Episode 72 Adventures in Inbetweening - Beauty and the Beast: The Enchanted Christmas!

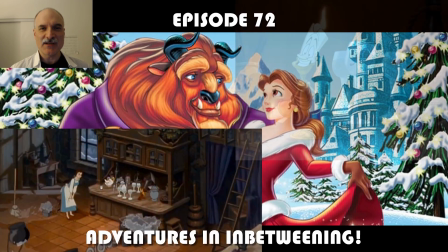0:00 Alright, welcome to episode 72 of Adventures in Inbetweening,
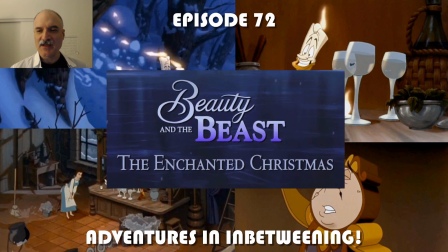0:04 and today I'm going in the Wayback Machine looking at something I worked on in 1996, Beauty and the Beast, The Enchanted Christmas.
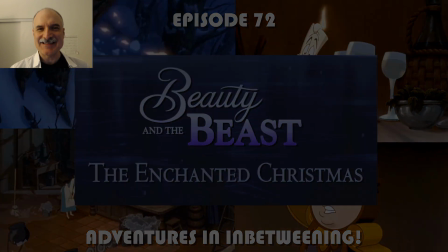0:12 I did special effects assisting here.
Question.
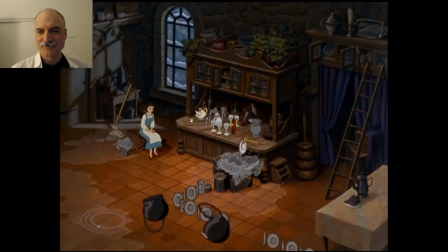0:16 Not a chance, dream on, an impossibility, forget it. It's a most painful reminder of it.
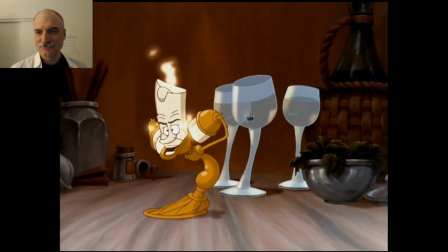0:22 Come on! What are we waiting for, Christmas? Right.
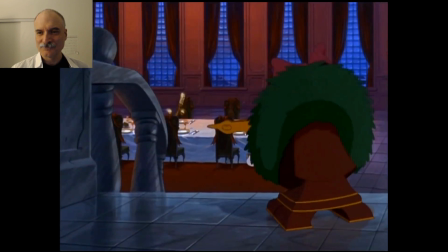0:28 We must conduct a search of the grounds. Lumiere, you're with me. Cogsworth!
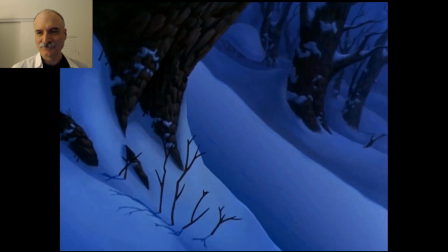0:33 I'm waiting! I think we finally found a use for you. Clockboarding!
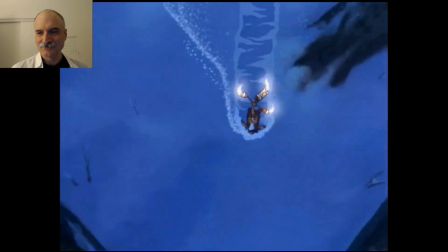0:39 No, snow clocking!
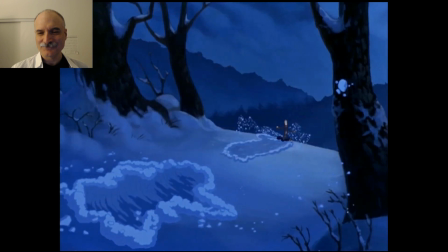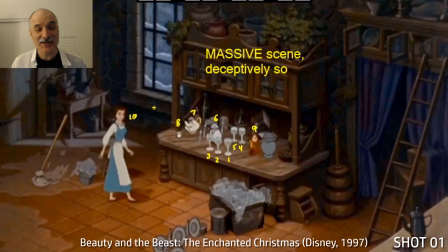0:46 Alright, some cool stuff there. Now this is, first we'll start off with this scene. This scene, I remember we had the exposure sheet, the dope sheet up on the wall.
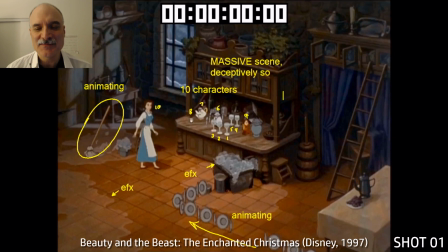0:55 There was 120 levels in this shot. And I was relatively new to the industry, and I was just like, okay, you know,
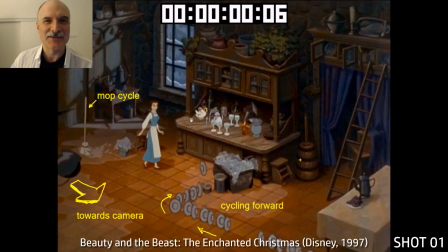1:04 we were initially only having 5 levels per shot, just because of cells, the limitations.
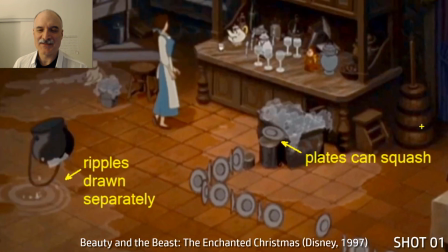1:12 And so this is digitally ink and painted, and inked and painted. So we were able to get away with a lot more, and we definitely pushed it as far as we could.
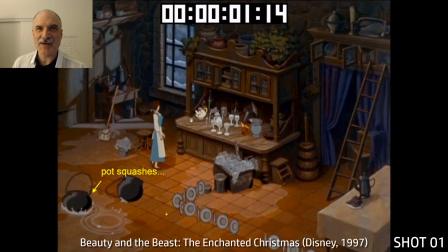1:20 Now, what we animated in here, so special effects, I should break it down.
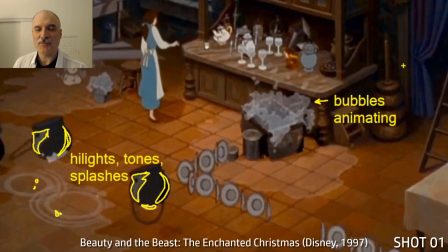1:25 Effects on this pipeline anyway meant that we took character drawings and put them down in order.
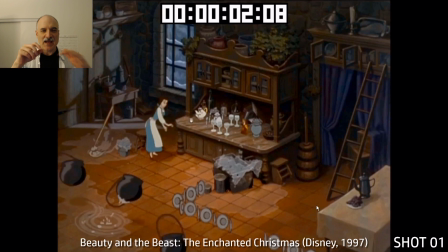1:32 Then we would put blank pages in order in between all the character drawings, and we would flip those and draw the effects one frame at a time,
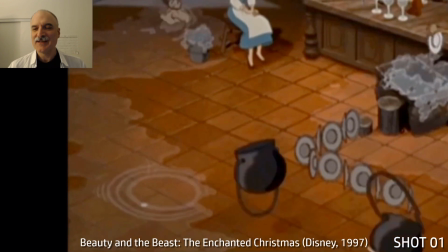1:40 one drawing at a time on top of the character animation. Now you can see what's going on with the ripples here.
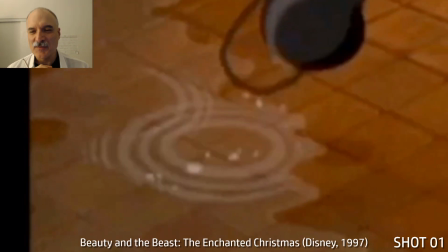1:45 I just wanted to put this in as an artifact of the process. You can see the ripples are shifting up and down there.
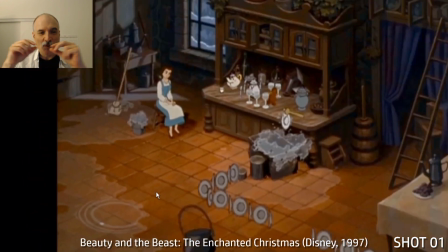1:51 That's because the actual holes on the paper sometimes got a little bit loose,
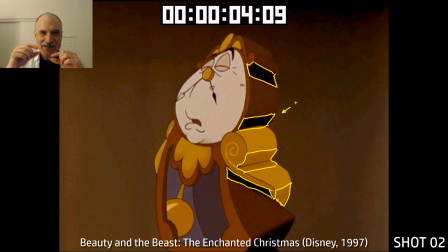1:57 and so when those got scanned in, they shifted a bit, and that was the end result.
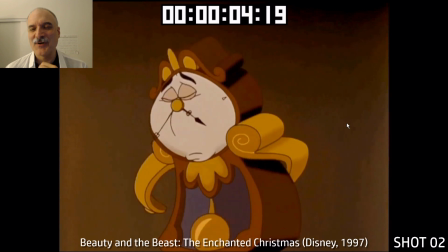2:02 That was just part of how the process went.
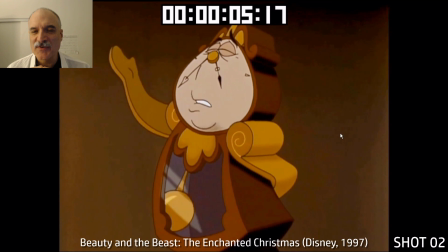2:04 So you can see that in that previous shot, drawing some ripples, in this shot here, drawing tones and highlights.
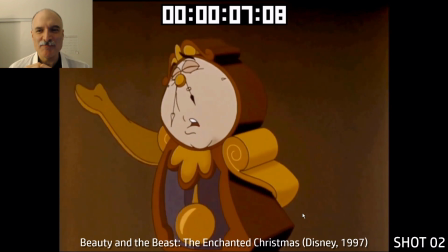2:12 And this might seem like pretty mundane and pretty boring stuff, like I'm just literally going and cleaning up,
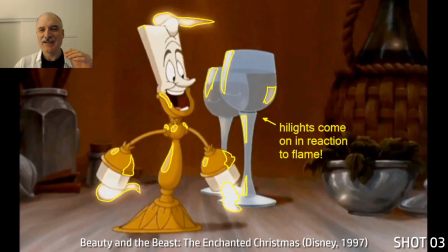2:19 not even fully animating, but a lot of times cleaning up and in-betweening the highlights and the tones on each character.
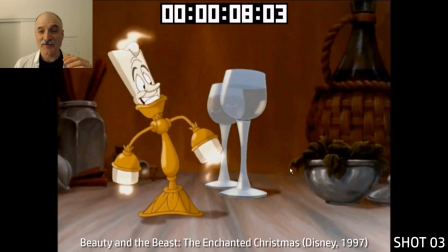2:26 The flames, you know, are kind of more creative and more interesting, but still, again,
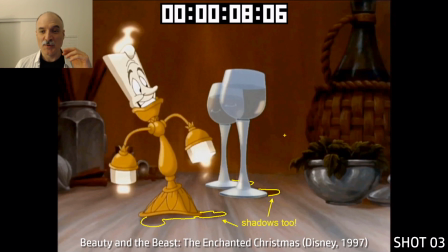2:30 when it comes to assisting, it's more about working with what's already there.
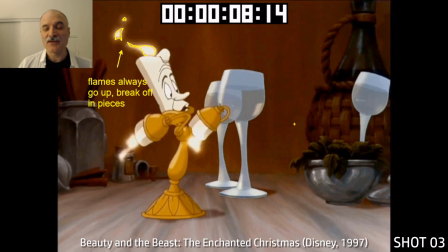2:35 The shadows as well. So flames, I mean, there's a lot here. There's thinking about the light source.
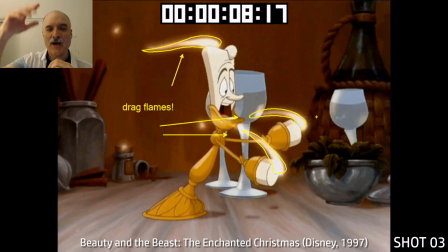2:41 There's thinking about, okay, flames are always going to go up. They're going to drag off, but pieces break off as well.
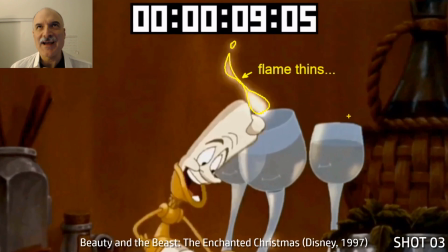2:46 There's a lot of different aspects of the job that have to be used.
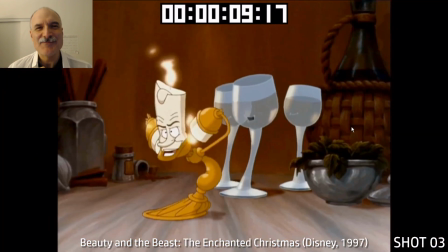2:52 You have to know a lot about a lot and basically study natural phenomena and try
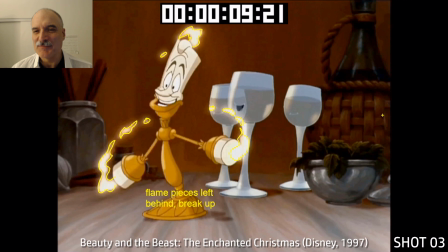2:59 and represent that in such a way that it's believable, not realistic necessarily, but believable.
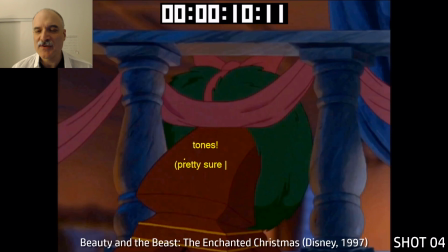3:05 So anyway, I had a lot of fun. This job, I was doing this for 3.5 years. Now, I'm pretty sure I did the shadows on this one. It was a long time ago, so anybody, if somebody worked on these scenes as well,
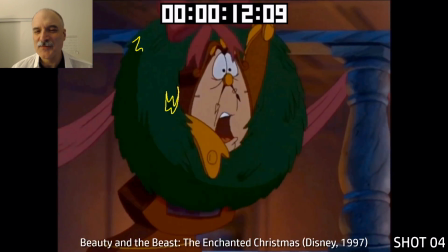3:17 please forgive me for you know, misremembering, but I'm pretty sure these are the ones that I worked on.
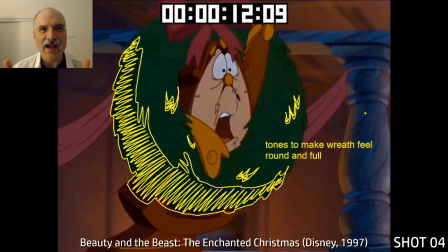3:23 So you can see the tones there. We want to make the wreath feel round and full. That's the whole idea of putting the shadows on here.
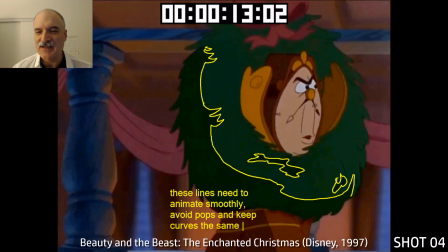3:30 And a lot of these details, as soon as you got a jaggedy detail there,
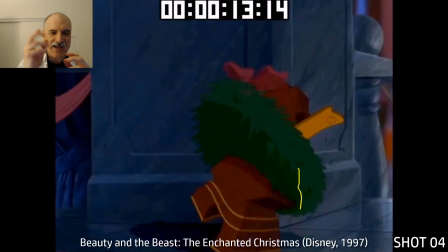3:35 you want to make sure if that's going to animate frame to frame, that it's going to animate on, it's going to animate off smoothly.
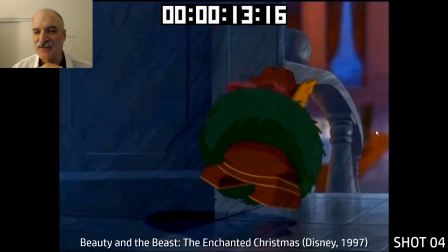3:40 Want to always have interesting shapes there to describe and suggest the pine needles.
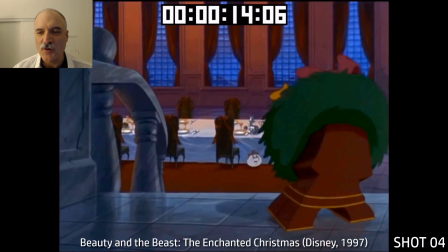3:45 We got the shadow underneath Cogsworth here as he's jumping, drawing the tone on the character, as well as the shadow on the wreath there. It's such a, on one hand, it's a very technical exercise to draw effects, and on the other hand, it's very creative.
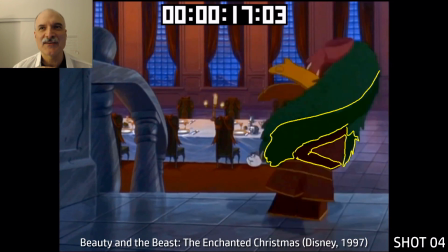4:01 You get to, there's no right way to do it necessarily. There's 100 different ways that all work equally well.